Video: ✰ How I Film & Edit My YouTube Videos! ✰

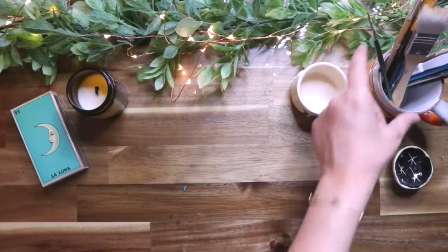[4:10]
And having all these little props and ceramics that I love so much brings me joy when I paint for sure.
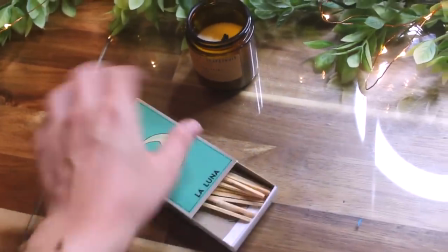[4:18]
And it's also kind of a way to express the vibe that I'm going for and the aesthetic that I kind of enjoy doing in my art.
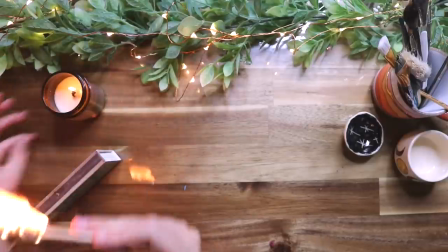[4:26]
I paint a lot of moons, so I try to have a lot of like moons.
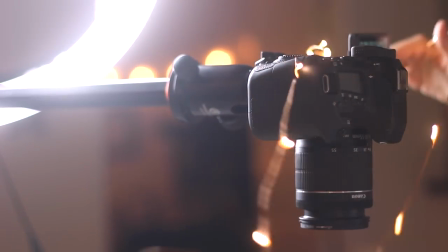[4:30]
I also paint a lot of plants, so I like to have that garland there to kind of make everything a little cohesive.
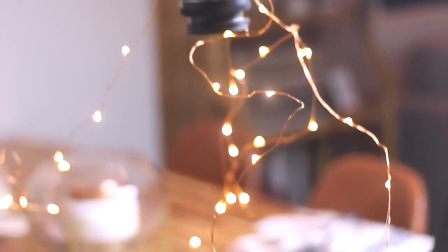[4:37]
I also do a lot of sparkles in my painting so I like to have this very light setup where I wrap it
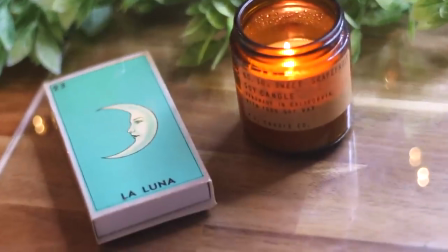[4:44]
around my camera and it kind of reflects on the glass and makes it look like there's a bunch of sparkles everywhere.
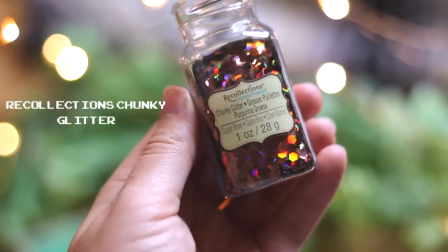[4:50]
So yeah I just try to make everything look a little bit more cohesive with whatever
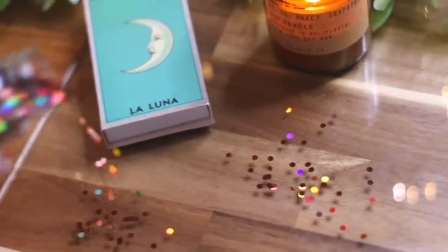[4:55]
my style I'm going for is and the glitter It's just an extra little thing.
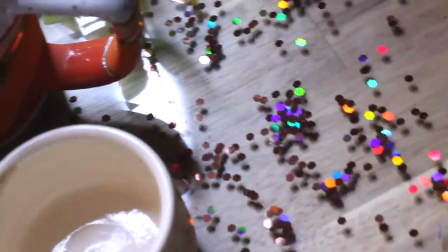[5:01]
I used to do this a lot, but I think it kind of brings a little bit more color and sparkles to the setup.
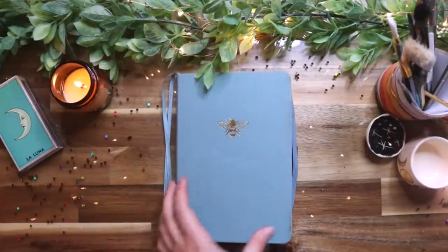[5:09]
And yeah, then I just kind of look in my monitor to see if everything looks good. And now is the point where I can start filming.
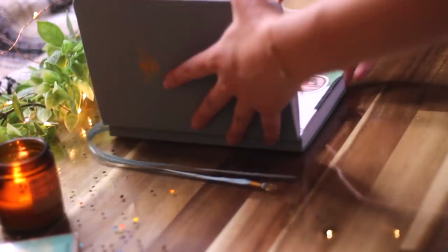[5:16]
So I just like to have my bullet journal centered in the camera.
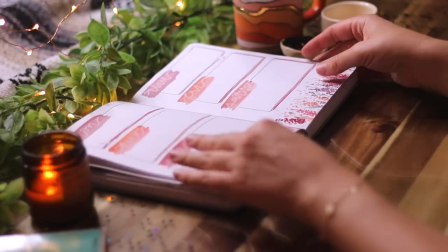[5:21]
And as you can see, I even have my side angle camera set up there and I'm pretty much ready to go at this point.
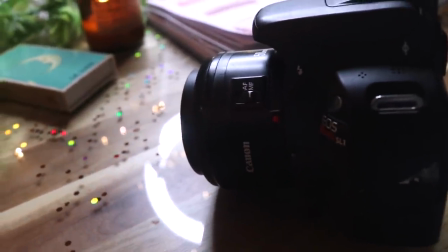[5:29]
Now throughout the process if I want to get a closer up shot I'll take out my older camera and I'll set it on manual focus and I will get some
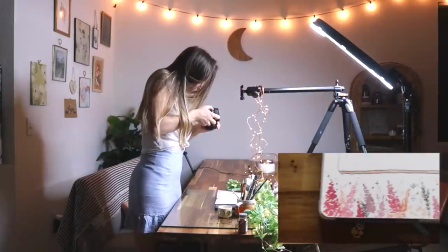[5:38]
close-up shots and I just try to be extra careful about stabilizing myself when I'm doing this since the 50 millimeter lens does
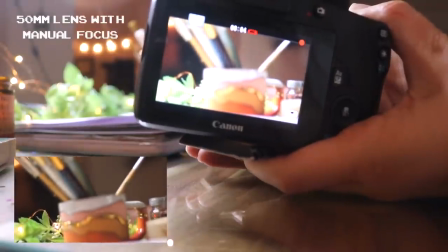[5:47]
not have stabilization on it and I also use the manual focus mode
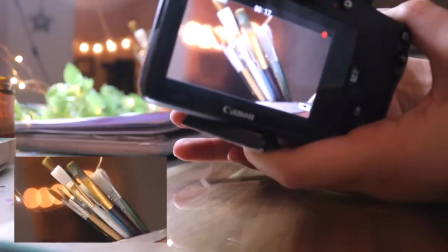[5:51]
where I can just focus it myself and get those bokeh effect shots.
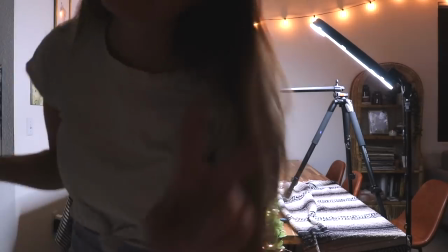[5:56]
And if you're looking for a really good lens for this, I would definitely suggest getting the 50 millimeter lens.
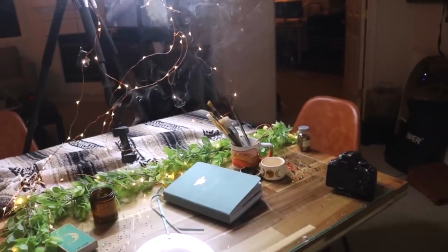[6:03]
It's perfect for those kind of shots for sure.
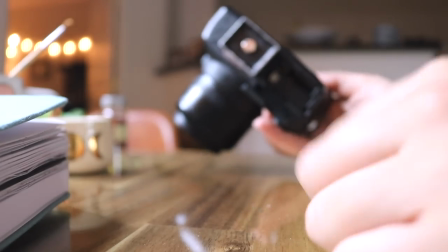[6:06]
And yeah, now that I'm all done filming, I'm going to take out my memory card and slide it into my MacBook Pro.
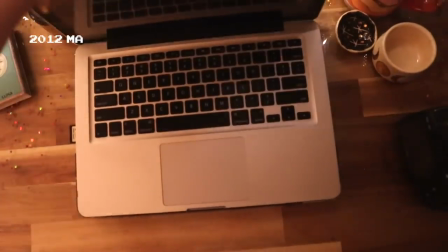[6:15]
I have a very old MacBook Pro. this isn't my main computer that I
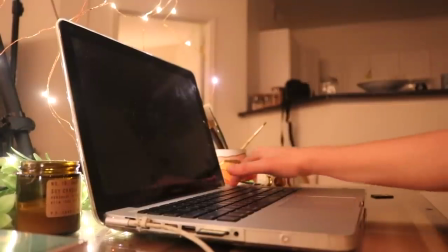[6:19]
use but I purely use this computer for video and photo storage
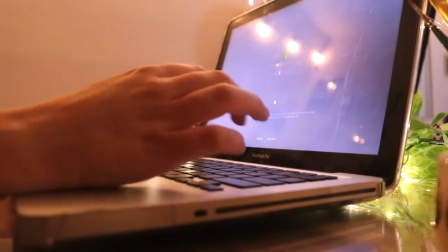[6:24]
as well as editing and before I start editing I like to get cozy
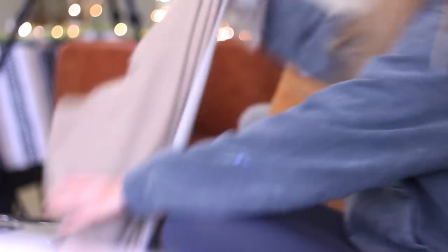[6:29]
because I am going to be editing for hours on end usually with these kind
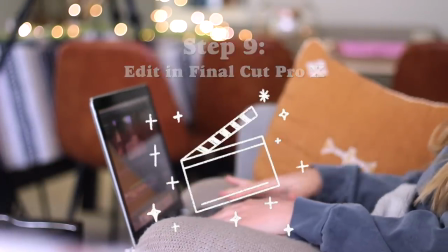[6:33]
of videos now a lot of people ask how long I take to film and edit videos I am not really sure about that one because
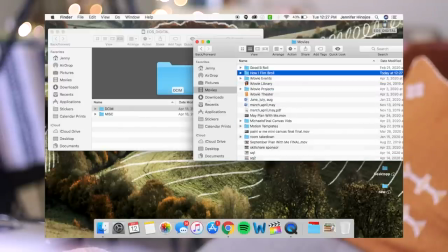[6:42]
I do a lot of it in chunks usually I'll like stop and start but if I were to guess I would say the filming process takes about five
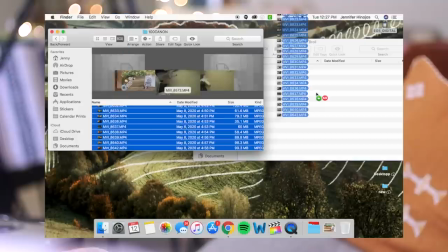[6:51]
hours or more for a typical plan with me a video and the editing
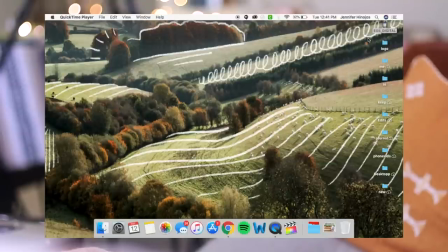[6:56]
process I want to say it takes like 10 plus hours
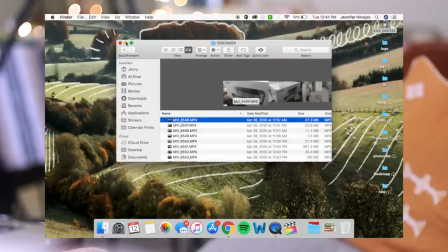[7:01]
now the video you're watching right now has taken me probably 20 hours
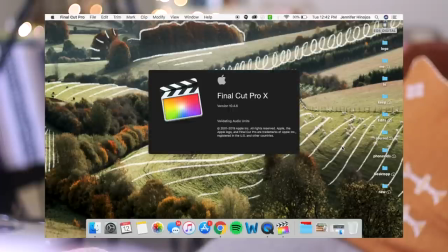[7:06]
to edit but that is much higher than usual I will say and the editing software that
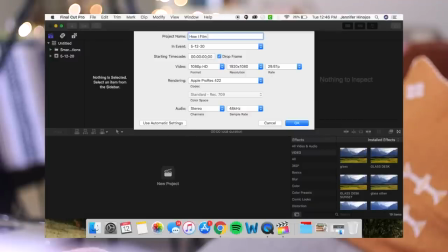[7:11]
I use is Final Cut Pro 10 and I'm just gonna start by doing a new project and on one of my memory cards I load it onto
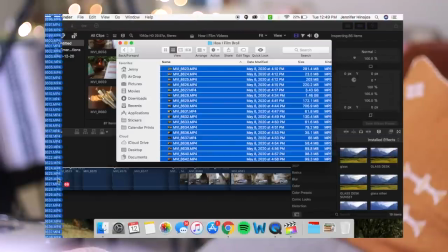[7:20]
my computer but if you can keep as much of the footage onto your memory card and just drag it straight from your memory card so that
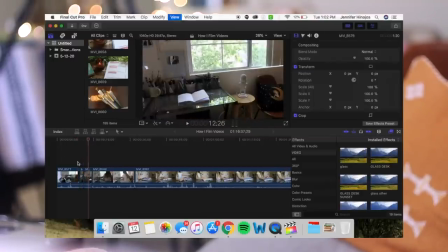[7:28]
it's not loading all those files on your computer and taking space but yeah once all those files are in order I fast
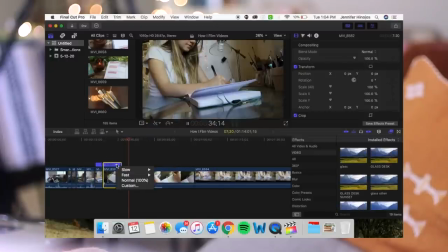[7:36]
forward them using the modify and then retime tab otherwise you guys would probably be watching a three hour long video
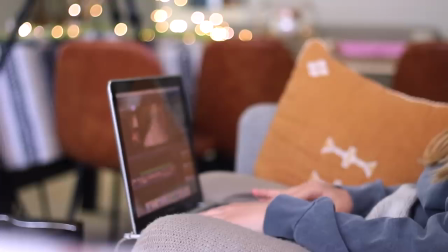[7:43]
also I made a note of this earlier but this is the time where I
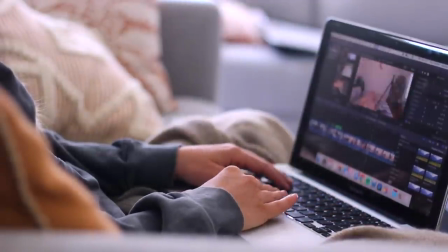[7:48]
will select all the overhead shots that I did and flip
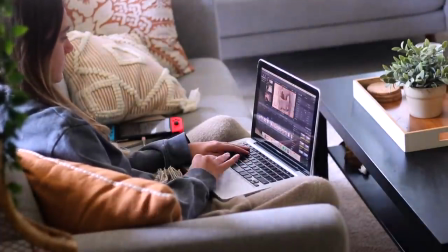[7:53]
them 180 degrees you just do that in the right menu and then your overhead
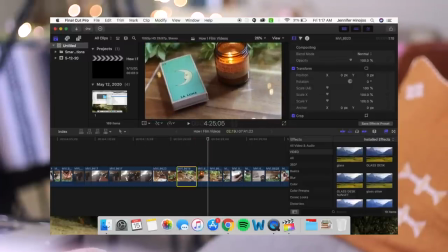[7:58]
shots won't be upside down and then I will make kind of smaller modifications like stabilization, which is something that I do for a lot of the b-roll shots to kind of make it look like it's very smooth and not jittery.